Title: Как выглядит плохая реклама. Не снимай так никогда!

Потом я, опять же, очень много смотрю роликов на ю тубе и все смотрю на 2 скорости и понял одно что люди на данный момент говорят слишком медленно и для того чтобы вот эту информацию подчеркнуть которая там у них находится мне нужно перескочить ускорить этот ролик вот и в данном случае я тоже постараюсь быстрее говорить по делу говорить чтобы не отнимать много у вас времени и сам самому учиться говорить четко коротко и по дел заказчики которые заказывают такую рекламу ничего не понимают в психологии людей которые покупают собственно у них продукт и вот я призываю любых людей занимающихся бизнесом в этом вопросе подкачаться прокачаться и разобраться особенно в видеопроизводстве видеомаркетинге когда видео инструмент это сильнейший мощнейший инструмент для привлечения собственно клиентов так вот что не так в этой рекламе они так здесь простые вещи например ты смотришь этот ролик и никак не можешь себя ассоциировать с этими людьми даже если ты очень не знаю там богат Он не вызывает ощущение того, что тебе хочется туда же. Вот, например, когда люди продают там какую-то сумку, продукт, не знаю, они пытаются сделать его вкусным так, чтобы человек ассоциировал себя с этим местом, продуктом, да, что он владеет этой сумкой, владеет этой машиной, что он находится в этом месте и получает какие-то классные эмоции. Данный ролик, он сделан на... Почему меня это еще больше возмутило? Потому что те люди, которые его заказывали, у них явно с деньгами все в порядке. У Себриз точно есть деньги на то, чтобы сделать такой ролик, который вызовет, ну, у любого человека желание, а не отвращение. Ну, у многих, по крайней мере, которые хотят поехать отдохнуть.
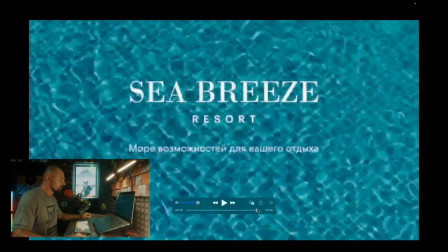5:03 Причем совершенно разного достатка. тайминг для данного ролика твшный 30 секунд окей но его
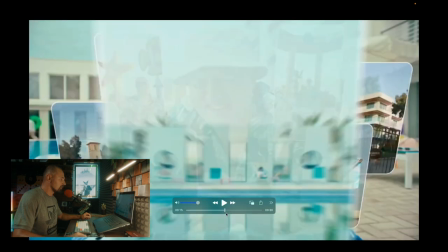5:11 вообще легко можно было уложить 20 даже в 15 секунд но не суть поехали значит
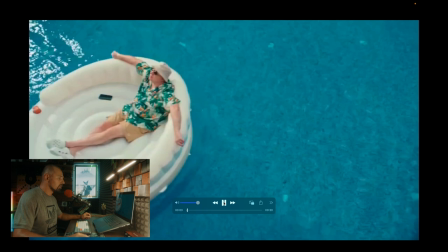5:19 ролик начинается с того что ну он такой пластиковый сюрный и создает ощущение прям одиночество если ты примеру едешь в какое-то ретритное место где ты
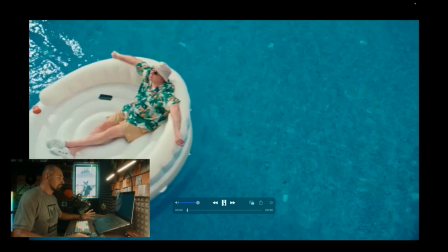5:34 хочешь прям супер помедитировать окей она возможно бы и подошло но это не ретрит это вот прям ощущение какого-то отдыха в плане там общения да и здесь значит
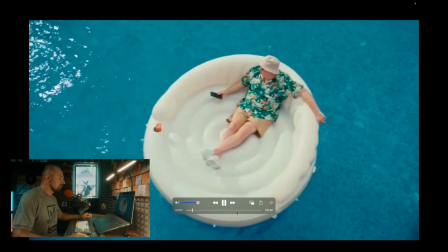5:50 у нас начинается прям с такого пустого бассейна что никто нигде не плавает по цвету норм погнали дальше
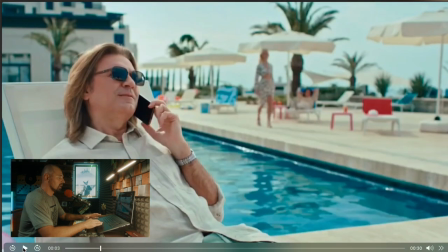5:58 вот значит следующий кадр актер у нас дмитрий маликов и к сожалению данные в данной роли подходит он так себе потому что
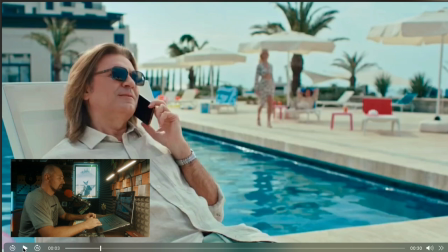6:12 у него при всем к ним уважение это что он отличный там музыкант вот актерская история пока сильно хромает может быть хотелось создателем сделать ролик каким-то типа юморным но он получился не уморной,
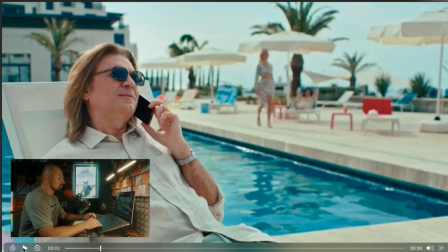6:32 а топорный, то есть не очень, как минимум, хорошей актерской игрой. В этом кадре что у нас еще? Все просто пусто. Сидит человек, да, видно, что хорошо по свету тут все сделано, все прекрасно.